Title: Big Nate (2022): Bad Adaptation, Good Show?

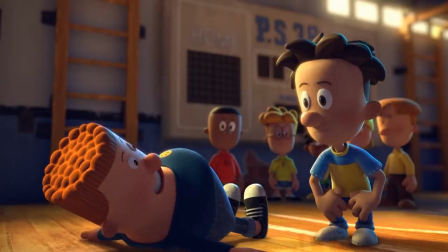From what I can tell, I think the crew used a similar method to what Into the Spider-Verse did,
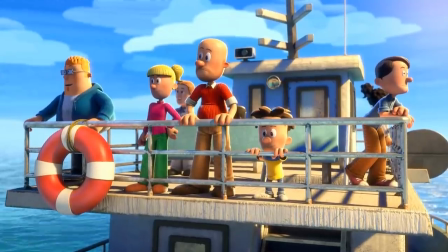animating the show on twos or potentially even threes instead of the usual ones for computer animation.
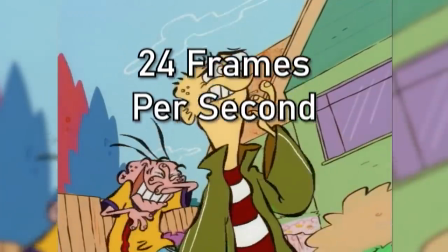If you don't get what I'm saying, in animation, there are 24 individual frames per second making up any given scene.
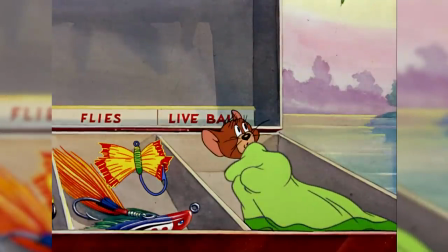And when you refer to animating on ones, twos, threes, etc., it means how often an image changes within those 24 frames per second of movement.
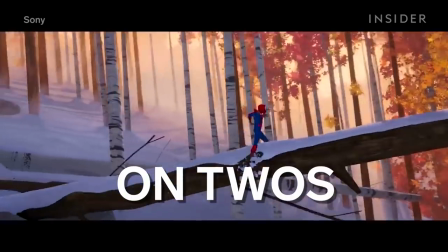For most 2D animated American shows, they animate on twos, meaning a new image shows up every two frames.
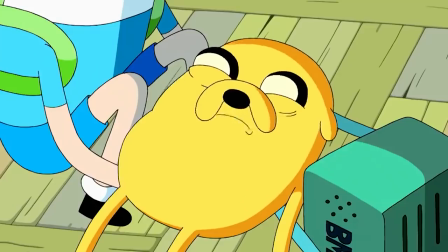That's the norm for 2D as opposed to animating on ones, which usually makes animations look smoother and less weighty.
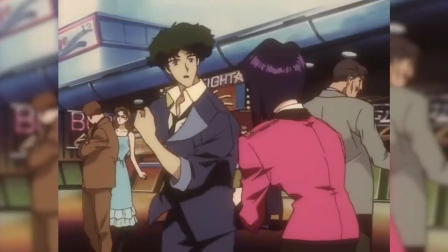It's also more expensive. Anime is even more constrained, normally animating on threes, since the images drawn are much more complex.
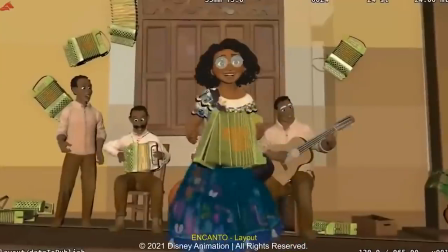Then there's computer-generated animation, which, instead of having every single frame done by hand,
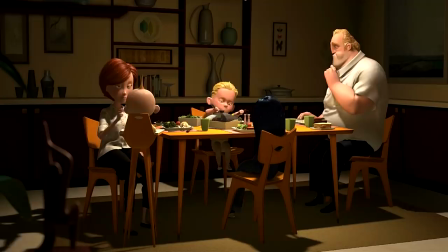has the liberty of letting the computer fill in any gaps, making it flow seamlessly with new images every frame.
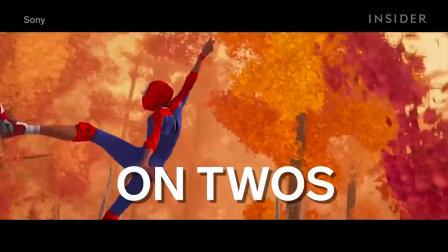For a film like Into the Spider-Verse, however, they animate several scenes on twos, making the normally silky-smooth CG weightier and more like a living comic.
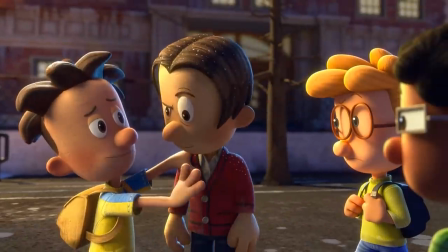And Big Nate appears to be doing the exact same thing. As opposed to Spider-Verse, though, it looks more like Big Nate is going for the stop-motion look, not only in movements, but in textures.
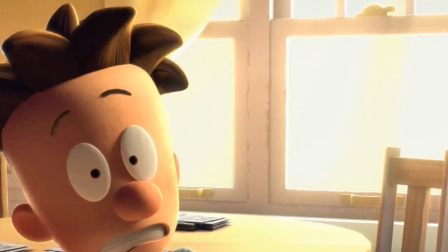And you might not have even noticed this if you weren't paying attention, but every model has subtle textures for hair and skin to make the characters look more like clay puppets with painted-on accessories. And I absolutely adore the effect. It really captures the feeling of imperfection like I've never really seen on a cartoon before, and on a TV budget no less. We've also got some mixed media use in here, whether it's fully 2D black and white notebook animation to match Nate's drawings,
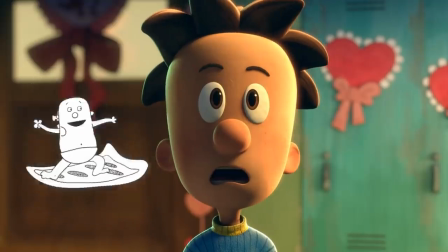or the fully clip art sections that have their own charm while still fitting in with the overall style the series is going for,
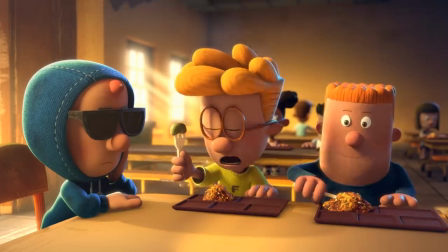and the lighting. Holy shit, the lighting in this show is so good and they knew it because so many episodes put the characters in situations perfect for showing off the stellar lighting effects.
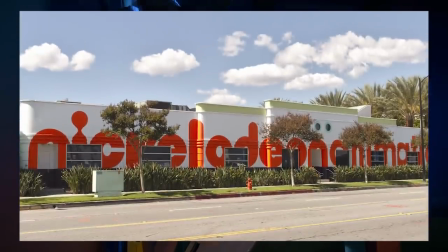As far as I can tell, most of it was done in-house by Nickelodeon, and I cannot overstep how gorgeous this show looks. So I applaud the animators and directors. You guys did a great job giving a phenomenal look to the whole thing.
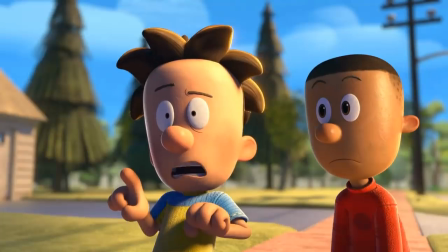The humor also blends the majority of the time.
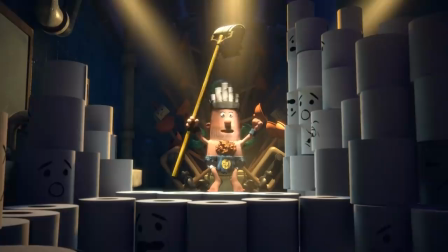Sure, there's nowhere near the same dry wit and relaxed banter that the original had, but I still found myself laughing at several of the jokes, finding them funny and well-written.
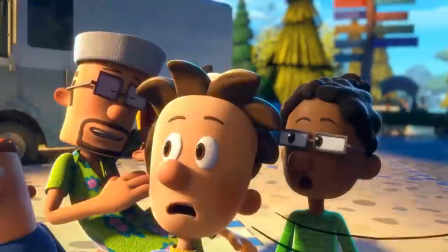Much of the slapstick humor hits and has creative delivery, much of it with a flair that the original comics never could, taking full advantage of the animation medium.
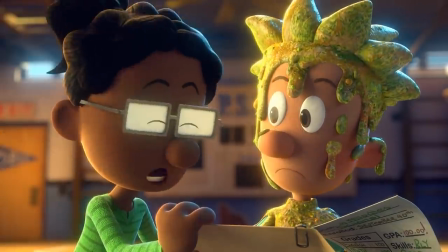As a Nick show, from the shorts, I did expect there to be a good amount of gross out, but for the most part,
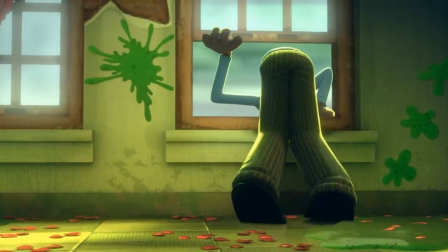it wasn't even all that bad, since the animators found a way for on-screen throw-up to not look absolutely unappealing.
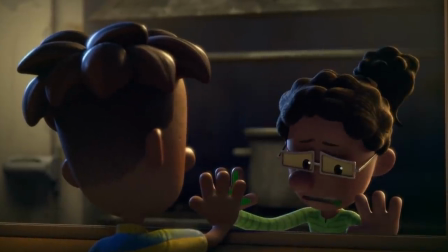Like, they hit the perfect balance between gross and not, where we understand the joke, but we don't feel sick looking at it, and that's a hard balance to find.
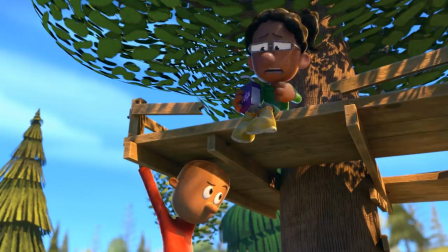Though it went a bit too much in one direction for the pimple episode. And I couldn't go through this video without mentioning just how raw some of the jokes in Big Nate are.
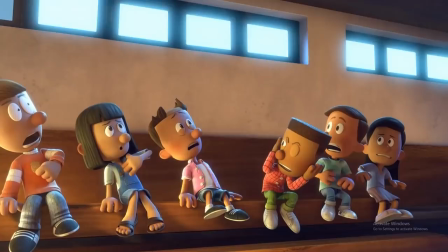Like, listen to this scream.
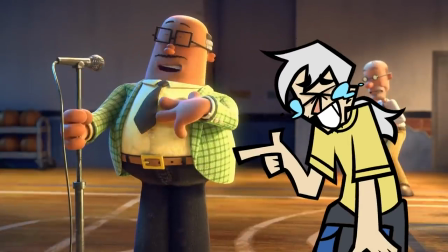That is fucking comedy gold that makes me laugh every time.
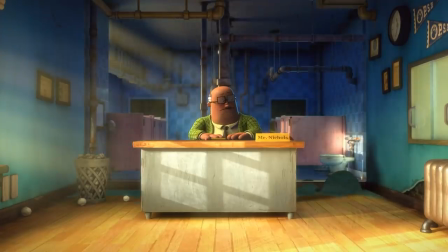It's really different from the original comics and doesn't capture their feeling most of the time, but on its own it's amazing, and it does seem to be going for its own vibe.
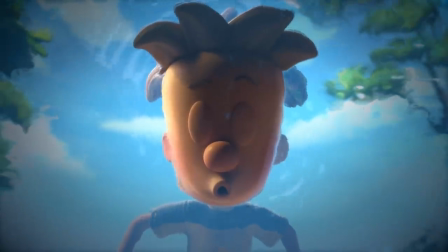Yes, more of this humor please, it's so underutilized, and it's one of the only bits I can say improved the series by being there.
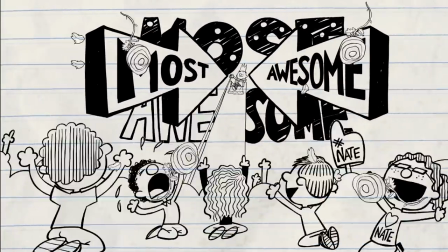Other than that, what Big Nate the show did to improve upon the formula of the original rather than detract from it was giving us other perspectives.
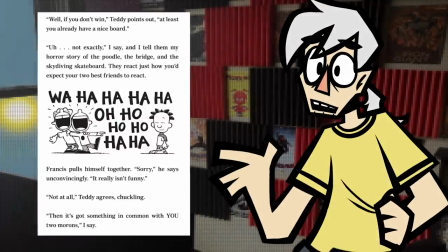In the comics and novels, the point of view was set on Nate and and no one else.
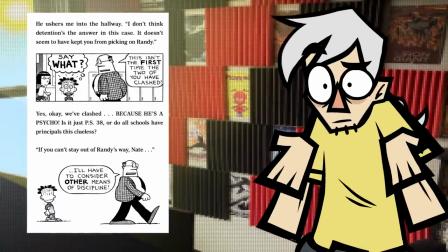Makes sense, he's the main lead, and with how Purse writes, you'd probably think it was weird if the perspective shifted from the title character.
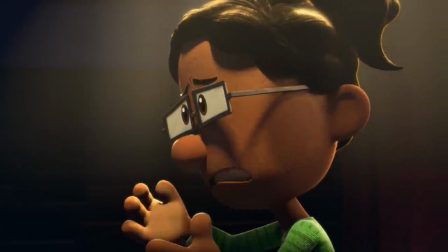But since the TV show is completely episodic and dealt with mostly one-off issues,
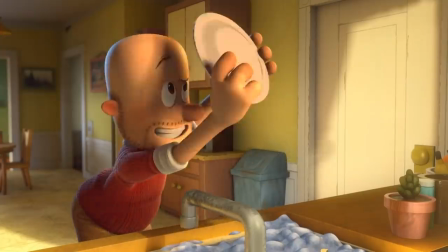other characters like Principal Nichols or Nate's family might get more of their own screen time away from Nate, giving us interesting dynamics to watch outside of Nate's narrative.
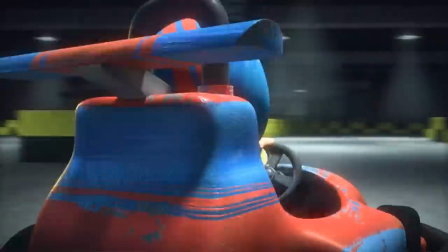It's a small change, but still appreciated for what it does, and there is a good amount of heart in it.
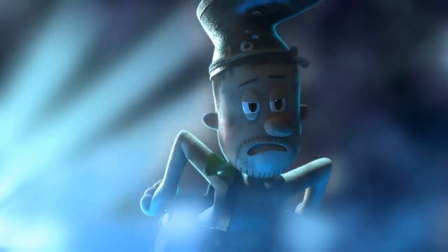In conclusion, I do still have many, many problems with the Big Nate TV show as it stands.
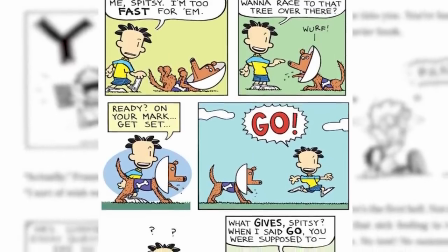From the adamant viewpoint of a person who's followed the series for so many years,
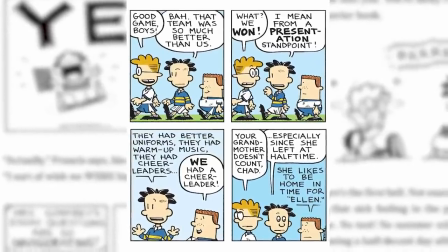I feel like much of the heart and soul Big Nate originally had has been taken and replaced without ample substitutes.
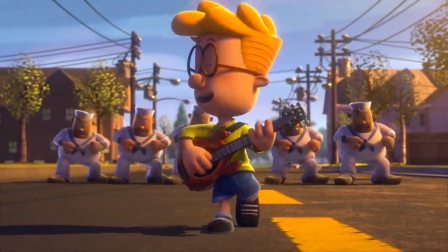With how the series is going, I don't think it'll ever truly capture the same feeling the graphic novels or newspaper comics had,
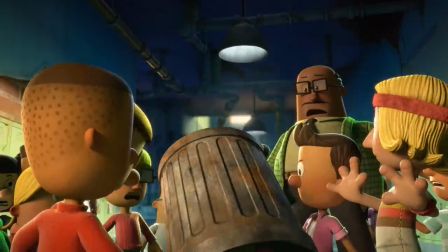which is a sad sight, and considering how many characters' personalities they changed, it makes me wonder why they chose to adapt Big Nate of all properties to begin with.
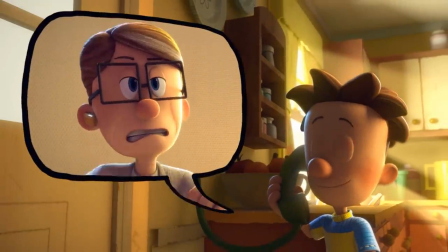When not looking at it from the perspective of an adaptation, there is actually a lot of positive you can weigh at the show.